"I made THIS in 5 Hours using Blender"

be. How you guys doing? Welcome to the 3D Cookup Show. In the last episode, we actually created the intro that you just saw for this series. So if you haven't seen it already, check that out. Today, we're going to get to our actual first task. We're going to create an animation for the brand I'm pulling up at the moment, which is called NeverFollowOrders. Make sure to follow the Instagram page. So now the question, what is the golden magnum opus of every creative agency? The show reel. In this case, I picked out all of my portfolio pieces from the past years. What did I do? I picked a song, I slapped it all together in Premiere, and what do we got? An unfinished show reel. So what are we missing? Well, a nice looking intro and outro animation for the reel. Artem, what do you think of this idea?
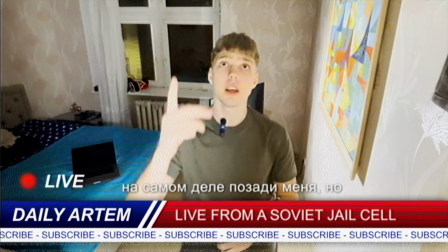That light behind me is actually behind me, but if I look at the shadow, it is.
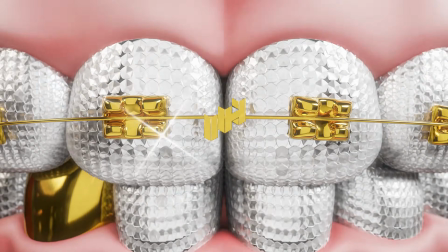Thank you, Artem. First step, let's get some reference material. Two holes. So let's jump on Behance and Pinterest and see if we can find some cool stuff.
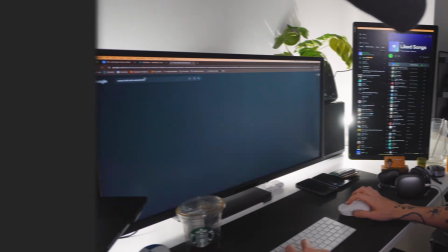Well, that actually went fairly quickly. This time I actually found the best material just on Google Images. I also checked out the website ArtStation, which a friend of mine actually recommended to me a few days ago. For the general look of the landscape, I actually want to go in kind of an anime direction. Me, myself, I actually never really watched an anime series, but every time I see an image or a little clip from an anime, and they show these big fields, and it's sunny, and it just seems like a very happy, colorful place, that exact feeling I want to recreate in 3D. Also got a few reference images from inside of a train looking out the window. That will just help me build the interior of the train as well as get the perspective right. And I thought of putting one of these old windmills as the center object of the landscape in the background. So as we actually don't need a storyboard for this animation because there's just going to be one scene and it's not going to be very long, we can instantly jump into Blender and start creating some stuff.
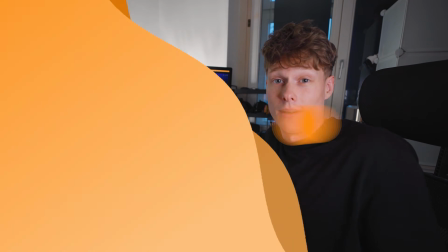So let's do that.
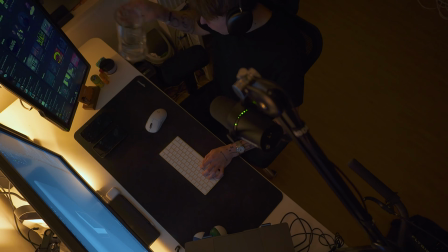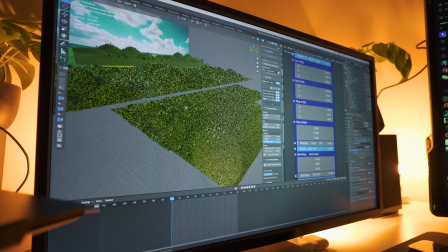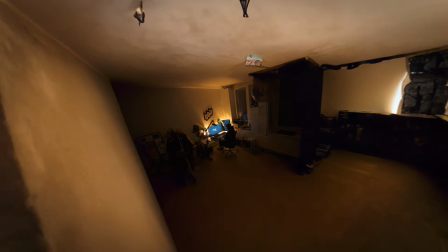Well guys, I am officially done cooking.
Where's the lamb sauce?
So, what did I do? This project really isn't that difficult to recreate, so let me walk you through the steps.
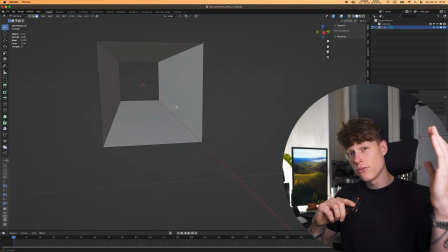Well, first off, I started creating the main part of the train. As we're only going to have a small angle which is looking outside of a window, I didn't have to create a whole train,
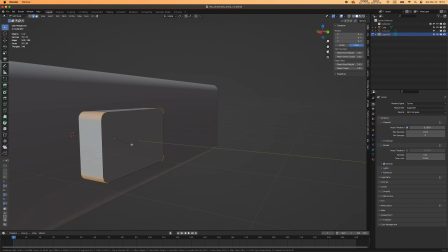of course, so I just created a small section with 3 or 4 cutouts for the windows.
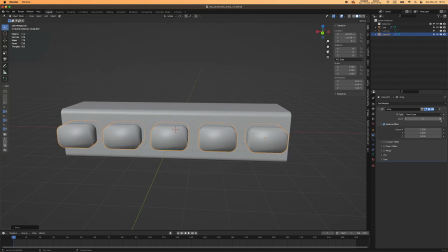I just cut those out with a simple Boolean modifier and a square with rounded off edges that I arrayed.
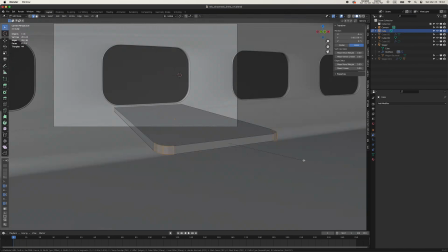I also added some rims for the windows so it looked a bit more realistic, and afterwards I proceeded to model the table as well as the benches.
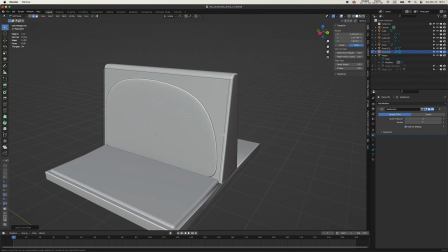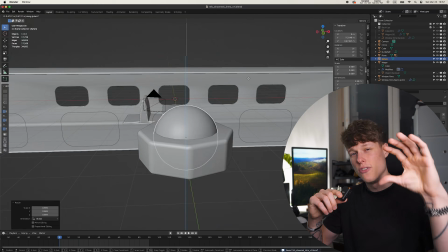To give the whole train interior kind of a vintage look, I added some screw nuts around the windows.
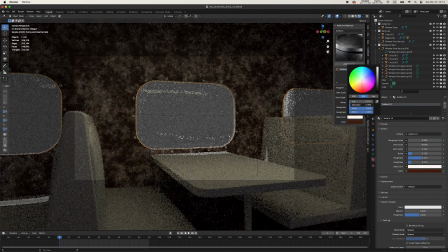Then I also added some window plates and gave them a glass material. I also started spreading some materials around the scene. I have a few material plugins that I always use in Blender. I'm going to put them up on screen for you guys, so if you're interested, check them out.
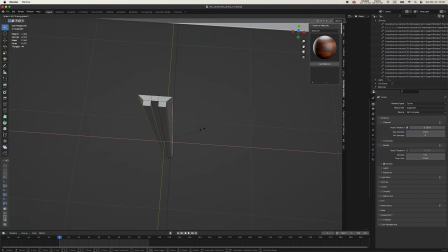Then I went on and added some metal poles as well as some borders for the windows. I also added a small window divider so it looks like you can actually open the window up. Then I went on to tackle the landscape.
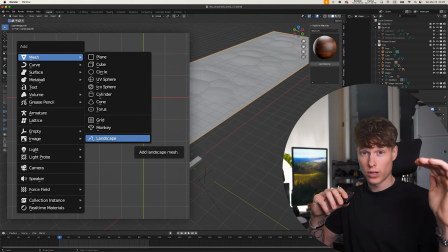The landscape was pretty easy. I just used the landscape creation tool that you can actually enable in the Blender preferences panel.
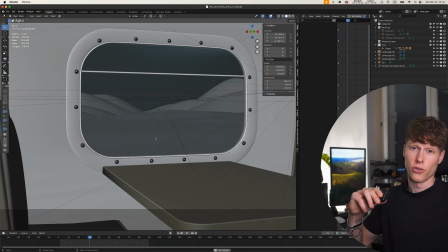I chose this preset and afterwards added an array modifier to array the whole thing. I slapped a quick grass texture on there, but then I realized, okay, I still need a background.
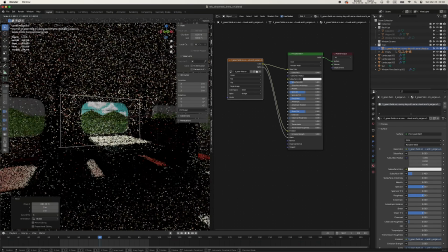So I went to Dream Studio, which is a very simple AI creation website, and created a quick background for the whole scene. Imported this with the import images as planes function and put it in the background. Then I used the Botanic add-on, which has a really great nature asset library.
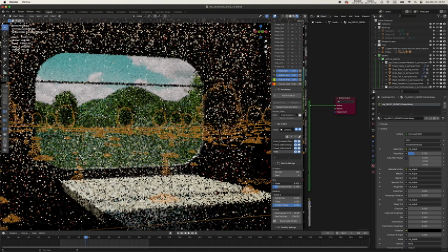This is definitely my go-to for any creation of trees, grass, or any kind of stuff that could be grown in your scene.
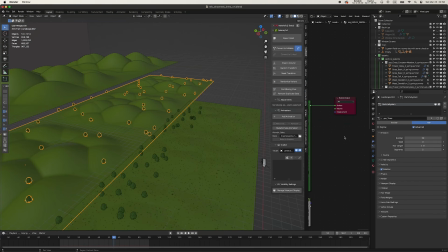So I used this to put some grass as well as some trees and some flowers on there.
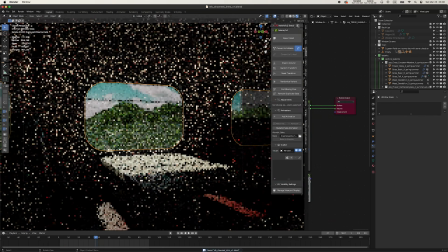The landscape was still a bit too simple for my liking, so I added a quick displace modifier and made it a little bit more bumpy.
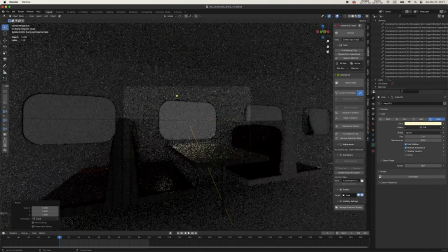Even though it doesn't give the most realistic results, I always add some extra lighting here and there just to give emphasis on certain parts of my scene.